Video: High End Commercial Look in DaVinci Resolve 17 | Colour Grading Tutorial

Hello, how is going? Today I prepared color grading tutorial for high-end commercial. Camera is RED Weapon 8K, and the same technique you can also use for your DSLR mirrorless camera.
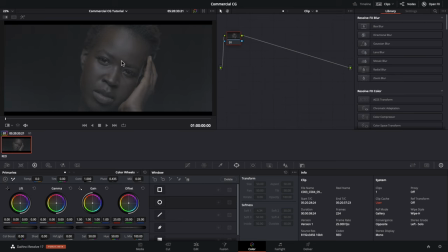[0:11]
Okay, this is RED RAW clip. I'm gonna color grade and show you how to get high-end commercial look. First, let's see how final grade gonna look like. In the first moment, you might think it's complicated, but I assure you, if you stay with me till the end, I reckon you'll be able to do the same, once I teach you the procedure.
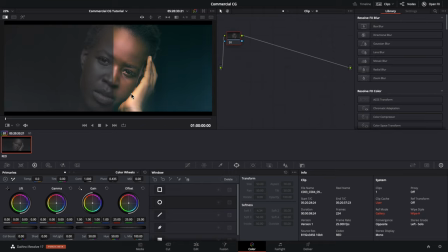[0:28]
Yeah, you can apply the same for the music video also. Shout out to RED Komodo new users. This tutorial will be perfect for you too. Since I'm using three screens, my scopes are not visible at the moment, so I'm gonna open it in the main screen so I can see what am I doing.
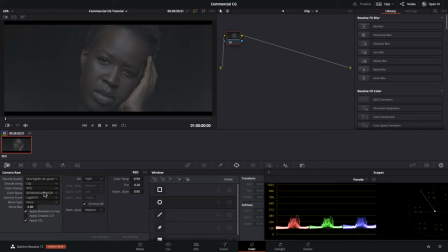[0:43]
And here's my starting point for RED RAW footage. Color science is IPP2, color space RED wide gamut, and gamma curve is log 3G10. Yeah, also you can set BT1886 to get nice starting point.
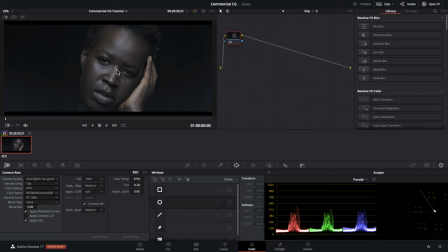[0:56]
Some additional options like highlight roll off. But for this tutorial, I'd like to show you how to start from log, completely flat. So let's start with the first node. This time, there's no need to create node tree in advance. So I'll create them through the process. Okay, first I'm gonna adjust the contrast.
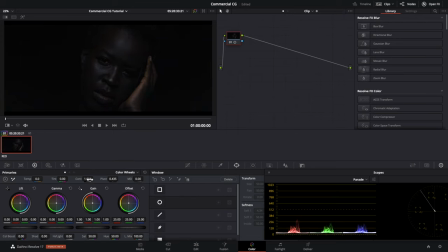[1:17]
Yeah, I know it looks ugly at the moment, but just wait. Next I'm gonna use pivot, which helps us to bring the light back.
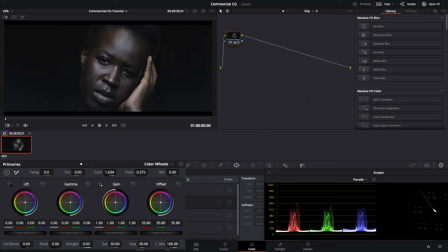[1:24]
Then offset goes up. Yeah, it's fine. Now I'm gonna lift the gamma significantly. And here I prefer to lower the highlight. Yeah, we can do the same with the curve, and I usually do.
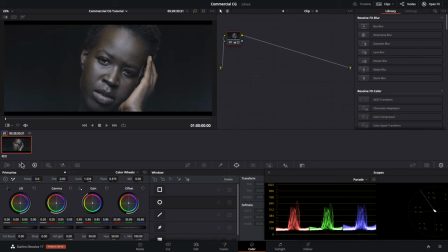[1:37]
But this time, I decided to go differently. There's no right and wrong, just the way you prefer, as long as it gets you the desired result. At this point, I'm gonna add just a small amount of temperature and saturation, and you'll see why a little bit later.
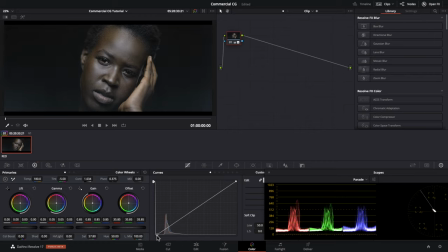[1:51]
And I think I need to bring the shadow down more. So let's see before and after. As you can see, we've got a proper starting point. Okay, now let's create another two parallel nodes and morph it in the layer mixer.
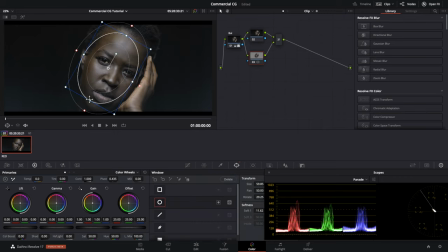[2:08]
On this node, I'm gonna work on a face and create power window. Yeah, we can use keyer instead, but I like to work with power windows. For nice and smooth transition, we've got to soften our mask accordingly. Here I'm gonna adjust tint to green, just lightly.
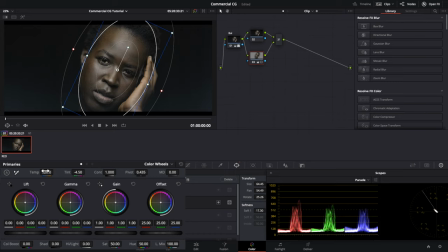[2:25]
And to warm up the face, I'm gonna add more temperature. Then some contrast adjustment and more highlight. And now let's fast check before and after. I think it's quite nice for the beginning. Okay, next I'm gonna increase the saturation.
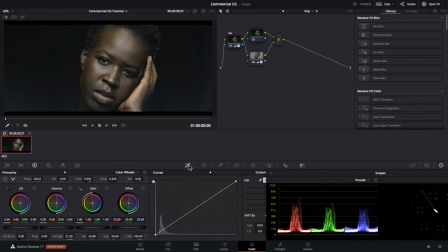[2:45]
The reason I'm working with the layer mixer is to isolate the face from the background, which I'm gonna color grade completely different.
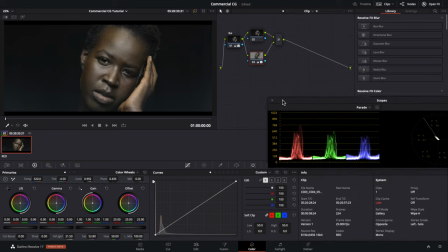[2:52]
Let's move this scope so I can work with the curves. Now I'm gonna select green curve only, and push some green tone in the highlight. So another fast check before and after. And yeah, it's much more better.
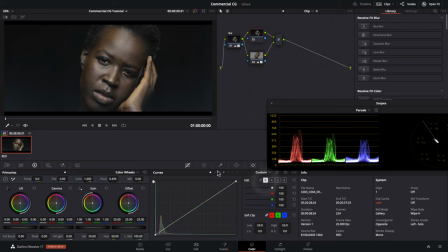[3:10]
Let's move on. On this node, we're gonna work on a background. First, I will adjust the lift, and add some blue-green tones in the shadows. Even with slight adjustment, you clearly see the difference in the background area. Let's create another serial node.
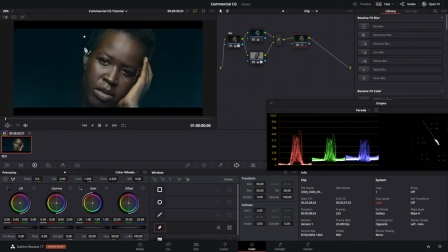[3:27]
In this one, I'm gonna create custom mask, which will mimic additional lighting and create much more pleasant scene to complement high-end commercial look. Color grading is an art, creative process where you shouldn't be afraid to push the picture and try something new. You can always go back and fix something you don't like. Like always, we need to soften the edges.
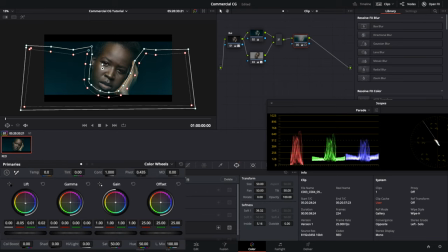[3:50]
And even more, push some cool tones in the shadows. Let's zoom this picture to see the details. Now I'm gonna adjust the tint and slightly add more green, not too much. And add more temperature. If you check skin tone line, it's still fine.
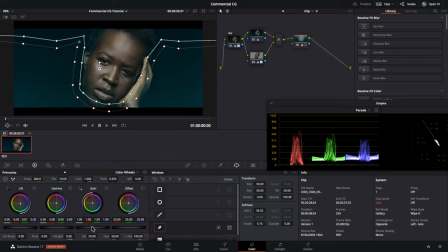[4:07]
But in case it's not, we can always correct that in the previous node. And here's the most important detail. I'm gonna push the gain and add more highlight, so it can look like there is some lighting source from the ground. Now you can see what we've done already, and what difference we've made from the beginning.
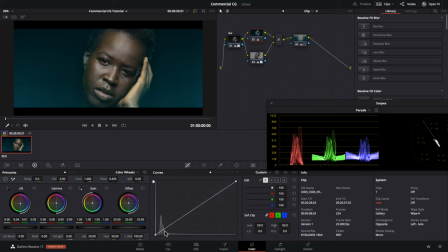[4:24]
For the moment, I'm gonna go back to the previous node and slightly adjust the curve to add some small details. Okay, let's check this out. Yeah, it's fine. Also, I might do the same on this node.
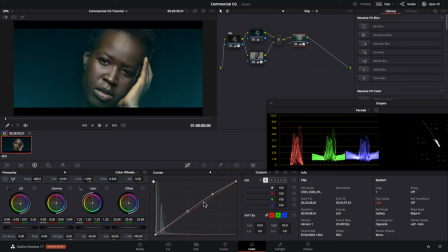[4:48]
Yeah, it seems better in my eyes. So let's create new serial node. In this one will be our beauty fix. in which I'm gonna soften the model's skin and remove any skin imperfection.
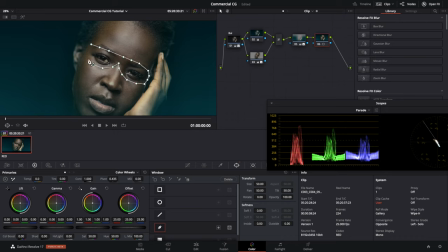[5:01]
Since we don't want to soften her eyes also, I'm gonna make a power window around the eyes and invert the mask, so soften correction will be applied only on the skin. And now it's time to reduce mid-tone details to get a cleaner skin.
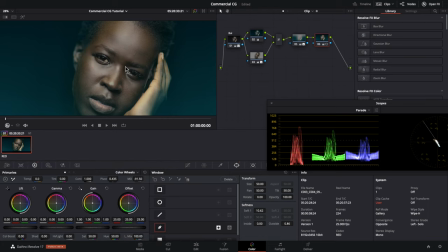[5:19]
As you can see, how big difference we've got with just a simple mask. More faster and easier way to do the same would be with the face refinement, which is really amazing tool with many useful options, but unfortunately it's only included in the studio version of DaVinci Resolve.
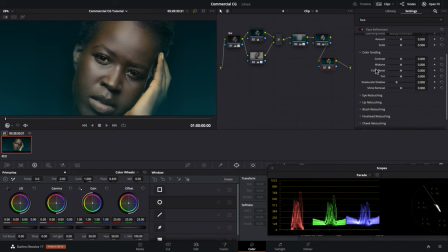[5:36]
Considering many of you are using free version of Resolve, I decided to cover some possible way of skin correction for free version in this tutorial. In case you're interested, in the next tutorial I could show you the best setting for face refinement. Just let me know. So let me delete this and create new serial node.
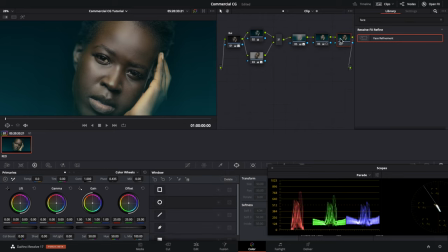[5:54]
I'm gonna use this one for brightening eye bags and surrounded area. Here I'm gonna copy and paste the mask from the previous node, then reset the mid-tone details, and finally slightly lift the gain to brighten the eyes.
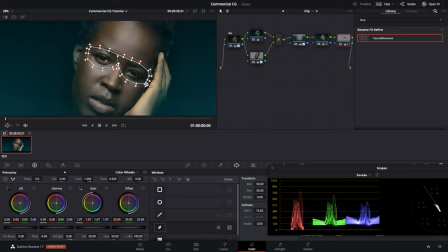[6:07]
Of course, not to forget to invert the mask back. Before and after, let me show you without the mask, so you can get a better picture. Okay, let's create two parallel nodes, which will be intended for eyes corrections.
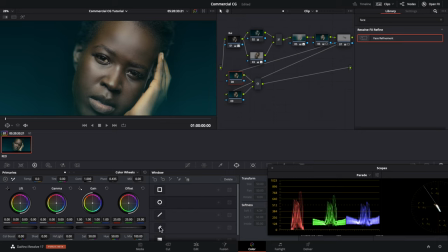[6:25]
So again, I'm gonna create a mask close around the eye.
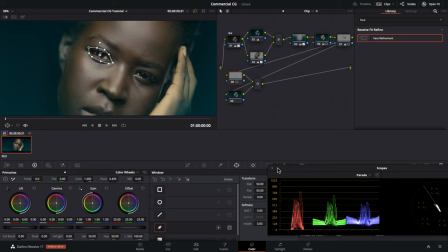[6:32]
Then I'm gonna increase outside softness
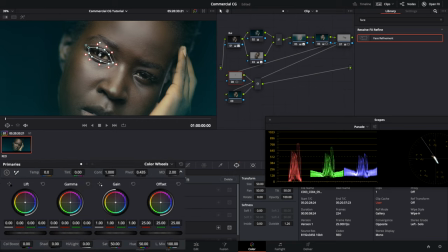[6:38]
and lift up mid-tone details to make the eye crisp and more noticeable.
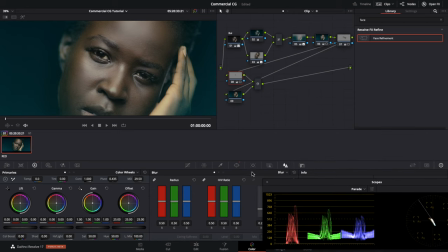[6:43]
Also, I'm gonna increase the sharpness just a bit because our test shot is slightly blurry. Can you spot the difference? Hope your tube compression doesn't remove too much.
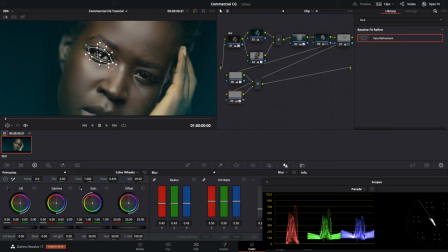[6:55]
Just watch this tutorial in 4K and I think you'll be fine. In the next node, I'm gonna copy and paste the mask and do the same procedure for the right eye. So let's go fast forward.
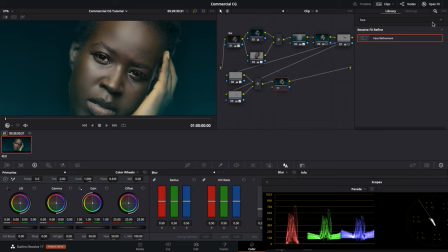[7:10]
Okay, now we are ready for the final node. For this one, I'm gonna use glow effect, which will be a nice final touch once we set up the details. For the first node, I purposely didn't put any noise reduction because this shot is pretty clean.
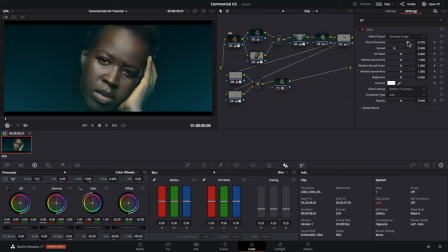[7:24]
Let's get back to the glow. First, I'm gonna increase shine threshold.
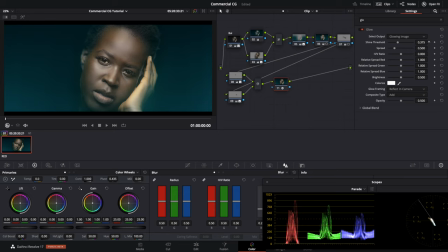[7:35]
Yeah, I think that'll be enough. Now let's reduce spread just a bit. Okay, an edge view ratio will be more on an anamorphic side, so it can provide narrow light on the face.
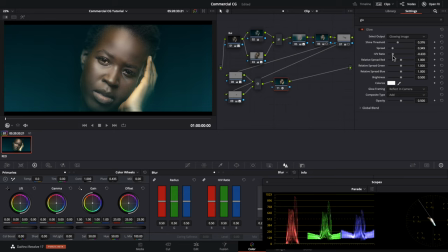Also, I'm gonna decrease the brightness because it's too much. Let me fast check what we've done already. Look at his face, guys.
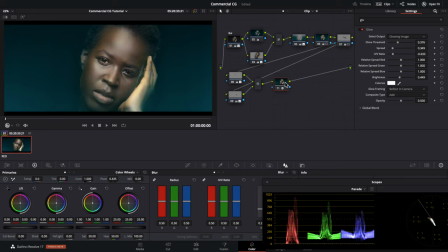[8:12]
It's beauty. Look how far we've come from the beginning and look flat look.